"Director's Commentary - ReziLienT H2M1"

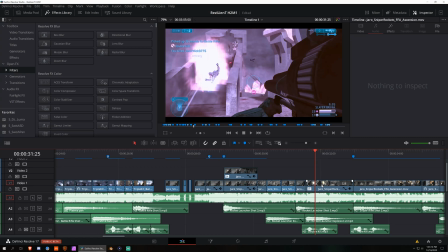[8:03]
So anytime I do time remapping to speed up a clip instead of trimming a clip, so here, for example, it's about
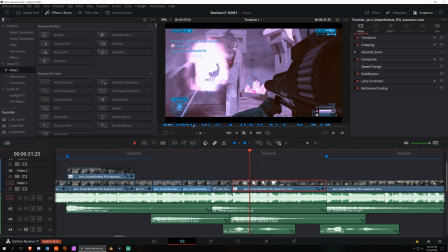[8:14]
800% speed up between these 2 sections, I'll use a zoom blur to really add to the speed aspect of it.
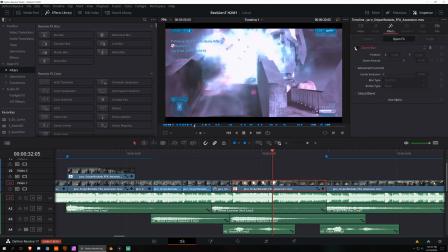[8:21]
So here's with a zoom blur and here's without. Big difference on, you know, how fast it looks.
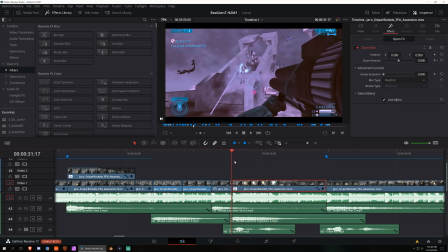[8:28]
And that way you don't have to rely on the sensitivity of your motion blur to demonstrate motion.
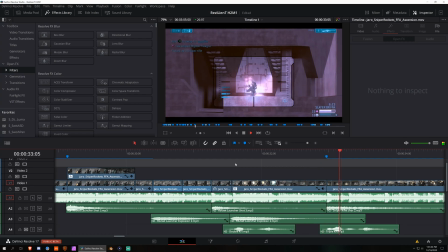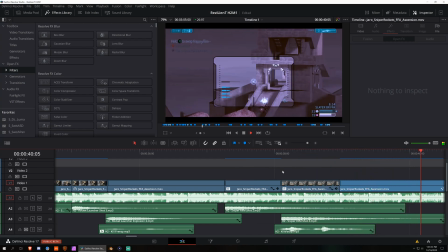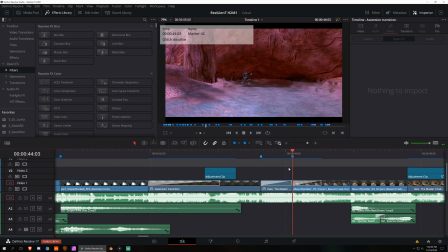[8:47]
And this section right here has a lot of glitchy sounds, so I use a lot of glitchy visuals, just kind of natural.
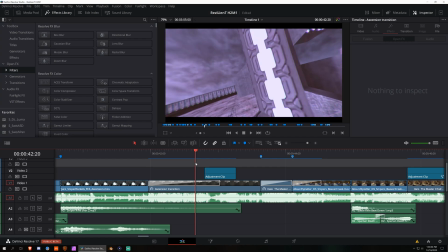[8:54]
So here's that spin zoom macro that I was talking about. Kind of going from first to third person.
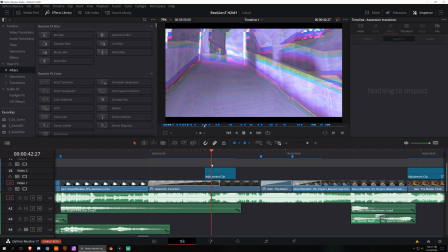[9:00]
And then, let's see, here's BCC video glitch,
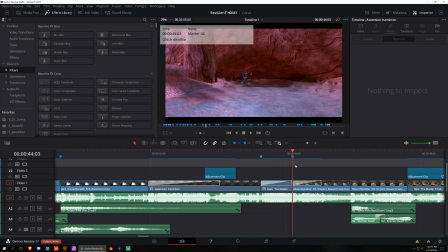[9:05]
BCC TV damage, BCC video glitch.
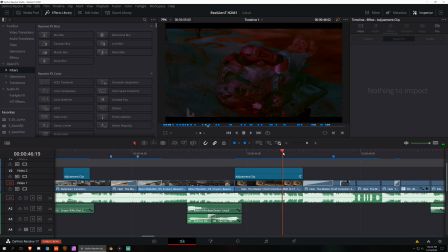[9:12]
On this metal right here, this is Sapphire digital damage,
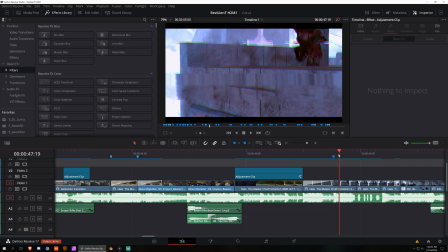[9:20]
BCC TV damage, BCC video glitch, Sapphire jitter frame.
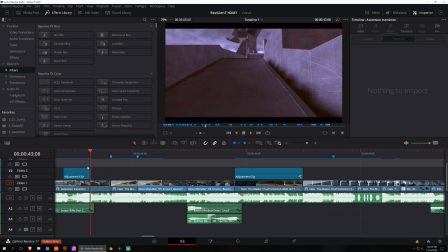[9:26]
So yeah, lots of glitchiness because the song just sounds really glitchy here.
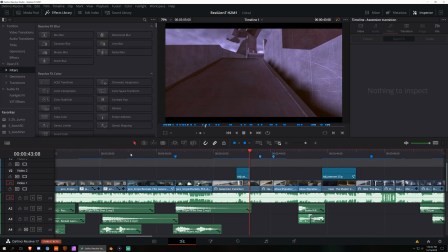[9:31]
I'll let it play through.
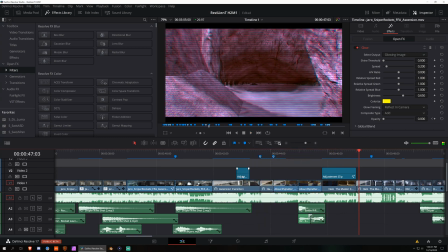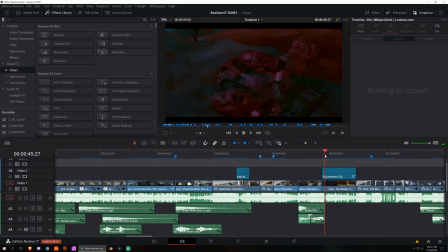[9:45]
Going back to this right here though.
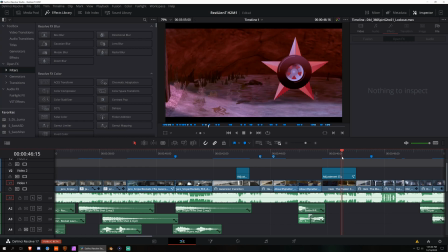[9:47]
So this was a 3D camera track, and the reason I have this metal here is because you may have noticed this is a splatter clip.
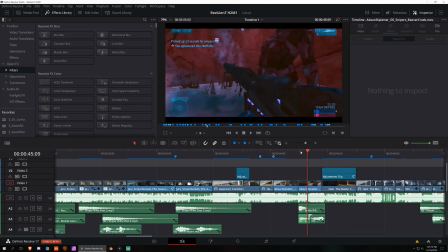[9:55]
That's kind of the whole purpose of the clip being here. but there's not much time to linger on it. And not because I couldn't have edited it that way, but if I did, I felt like it would have lingered longer than it had to, because it is just a single kill.
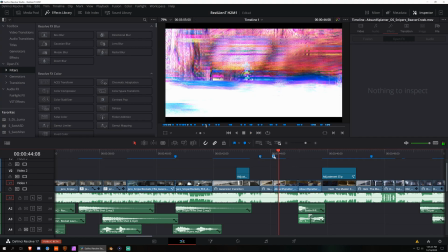[10:08]
So here, there's just a little lead up. It's like, oh, here's the guy existing, you know, and then here's the splatter.
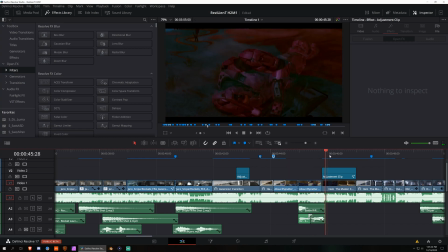[10:18]
And then we're going to transition out of the clip. So there's the dead body. And here's the weird thing.
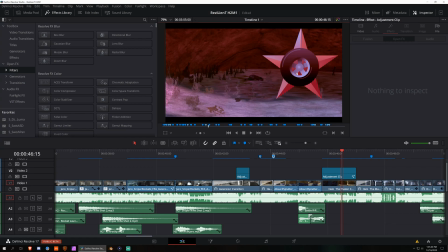[10:24]
So Silly Goose's sound pack has some images, but only for Halo 3. I take that back. He might have Halo Reach stuff, but he doesn't have stuff for Halo 2. And the splatter metal in Halo 2, right here,
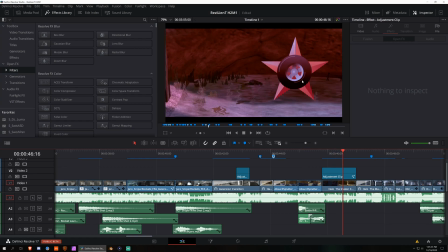[10:38]
is the same almost as the Wheelman metal from Halo 3. So this is actually the Wheelman metal,
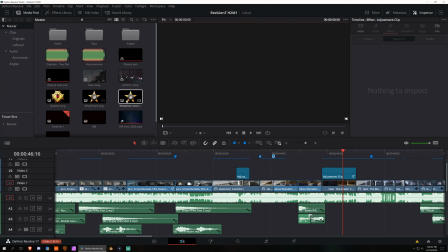[10:46]
but I took out the text that says Roadkill Tires in my photo editor and then brought it back in. And then I projected it onto an image plane in 3D and did a camera track,
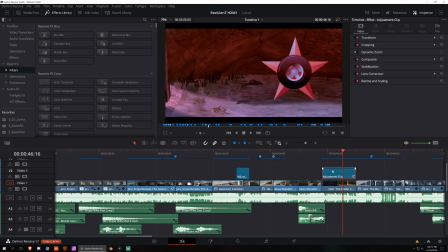[10:58]
added some glitch, did some color compositing so it looked more natural.
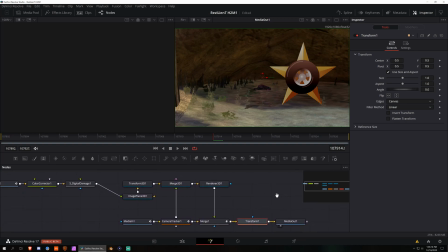[11:03]
The one thing I don't like is that the graphical style of this picture is just so different from Halo 2 itself that I couldn't get it to blend the way I really wanted it to. So instead, I just brought it a bit more towards orange, brought down the saturation and lowered the brightness a bit.
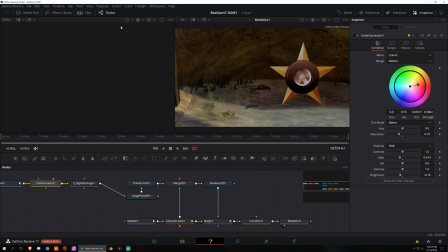[11:23]
So at least the lighting is in the direction. So the sun comes this way and then there's some glare on the side. So it kind of works out. Otherwise, I would have had to flip the image and make it work that way. But yeah, in line with the glitch theme, then I make it glitch out as we're fading away.
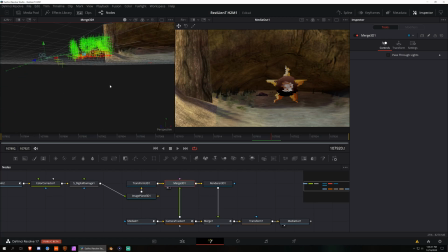[11:42]
If you want to see the camera track, here's our virtual camera moving backwards. There's a little cave reformed with point cloud. And here's our image just outside of the cave entrance.
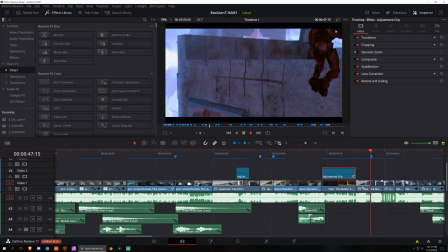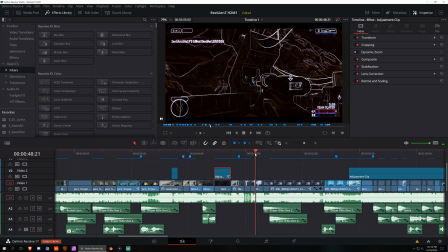[12:05]
This is another pretty common theme too. So there's nothing complex about this. This is literally just edge detect.
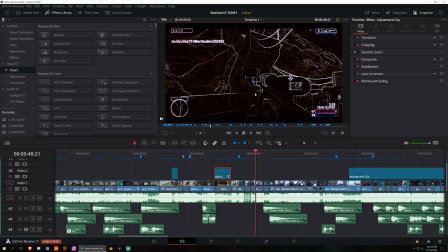[12:12]
And the color grade itself is already pretty bright. So my accenting effect, I decided to make dark. Because you can accent things by making them much brighter or much darker than they already are. Luminance changes are very noticeable to the human eye.
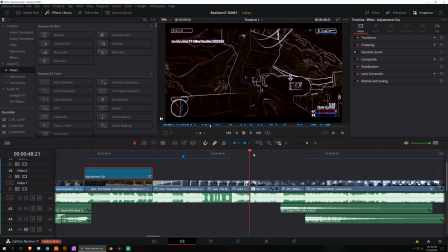[12:27]
So I chose dark because if I made it brighter, it would blow out the highlights really badly and it just wouldn't work out.
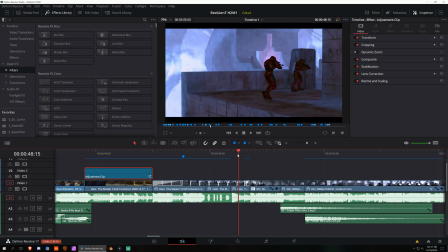[12:35]
But there are common points where you hear like a strange sound or, you know, a percussive hit like that.
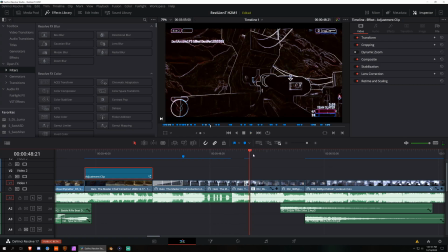[12:41]
And I just accent it with the edge detect to make it very dark and fade back into normalization.
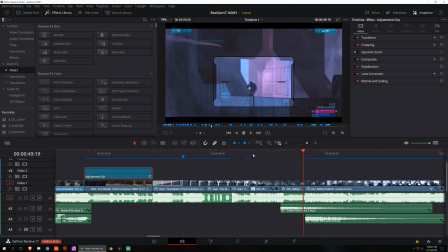[12:48]
This effect right here, I pretty much did it just because I wanted to put something into practice. So there's a concept that I was toying around with a couple months back of isolating effects as a layer. So for example, if you have an effect and let's say it's particles,
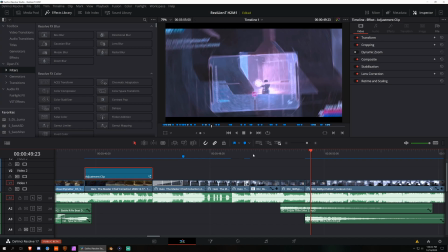[13:07]
well, you could just put particles on an adjustment layer and then you're good to go, right? Those are referred to as like a generator where it doesn't need any sort of a background to exist. However, if you have just a solid black solid and you put radial blur on it, it doesn't do anything, right?
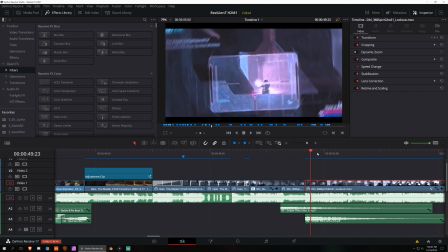[13:25]
Because solid black blurred is still solid black. So how do you isolate something like a radial blur? You can't just put it on a layer like alone. You could put it on a clip, but then any effect will apply to both the clip and the effect.
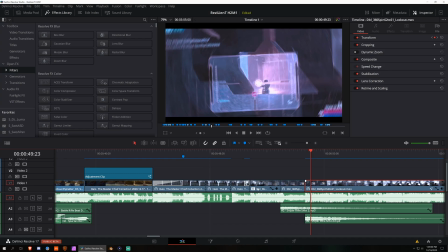[13:43]
So there's this cool thing in Fusion that lets me take a difference composite.
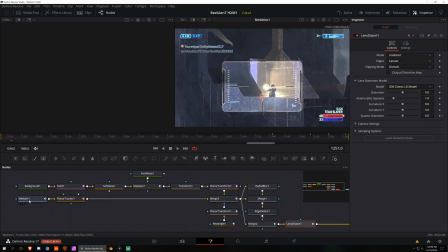[13:50]
And what that means is if I have my image merged into essentially a copy of itself and a copy with the effect, what's the difference between a clip and a clip that has an effect?
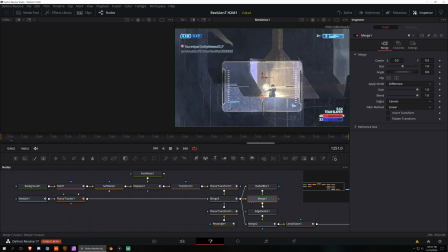[14:08]
The effect itself. If you take a difference apply mode, the only thing left is the radial blur itself. So then I applied an edge detect to it to get this look. It was just me kind of toying around with an idea I had a while back, and I wanted to use it in a video, essentially.
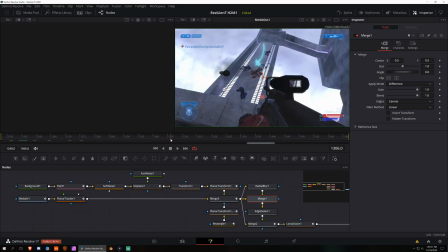[14:28]
But later in this composition, there's also this little arrow animation.
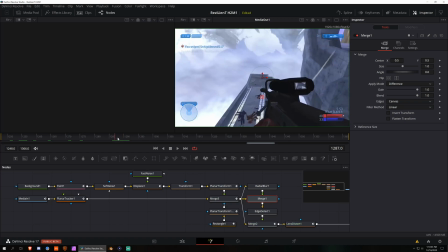[14:35]
And this was a lot more tedious than it should have been because in the first build of the Resolve 17 beta, I have this paint node here. And normally if you use a stroke to draw it, you can do a write-on animation and that lets you just keyframe the length of it and all that.
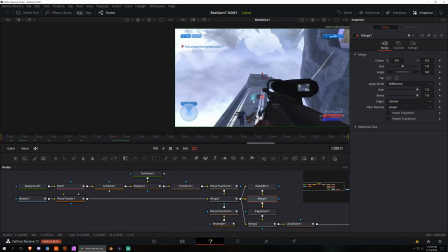[14:55]
Well, it was glitched, so I had to draw it by hand and then I had to mask it and then offset them both with the planar transform to make it look the way I don't know. It was just kind of annoying.
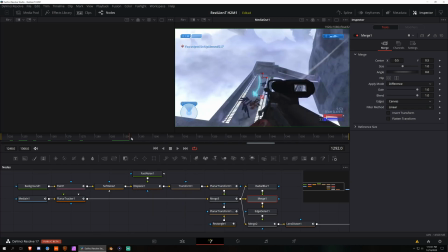[15:05]
But other than that, I gave it some of that wiggly animated type look with some fast noise and a displacement node.
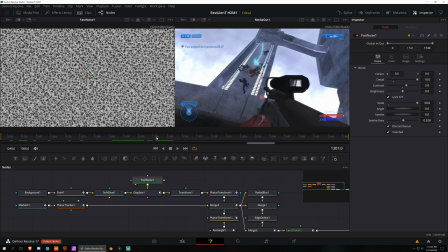[15:14]
So this is the noise pattern used to drive it. And then just kind of shrink it back into place.
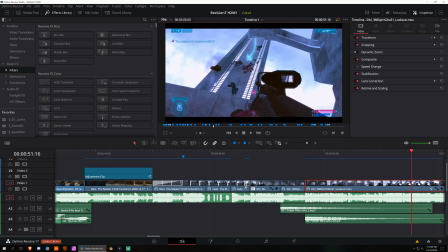[15:21]
And then
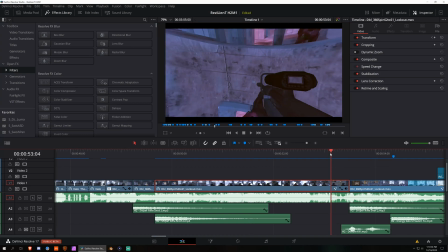[15:24]
once we go to the end of the clip here, I just add some lens distortion to match the weirdness of the song. And then some edge glow from Sapphire to really accent the last shot.
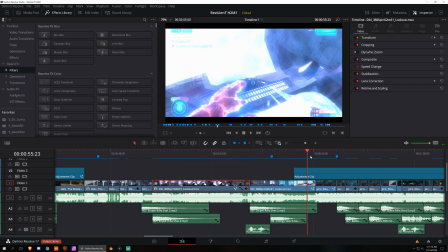[15:44]
So there's a song change here. You can hear it, like it's all glitchy and stuff here.
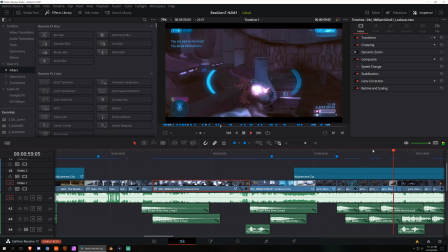[15:52]
And then here it's all, it's a totally different style. So I wanted to change the style of my color grade as well, because color is a huge way of representing visually your theme.
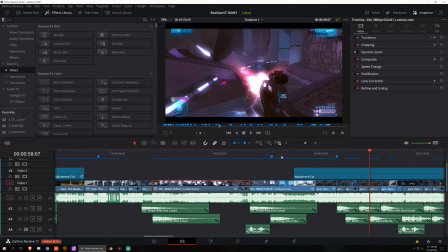[16:07]
So again, if I'm trying to match visuals with audio, I should change my color grade to match the audio as well.
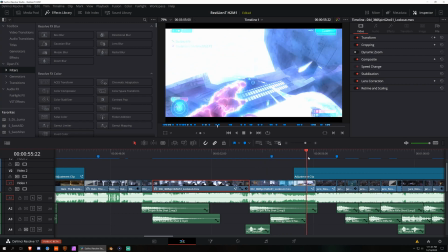[16:13]
So in this case, I wanted to make it more glowy and softer, because that's how I would describe the sound of the song.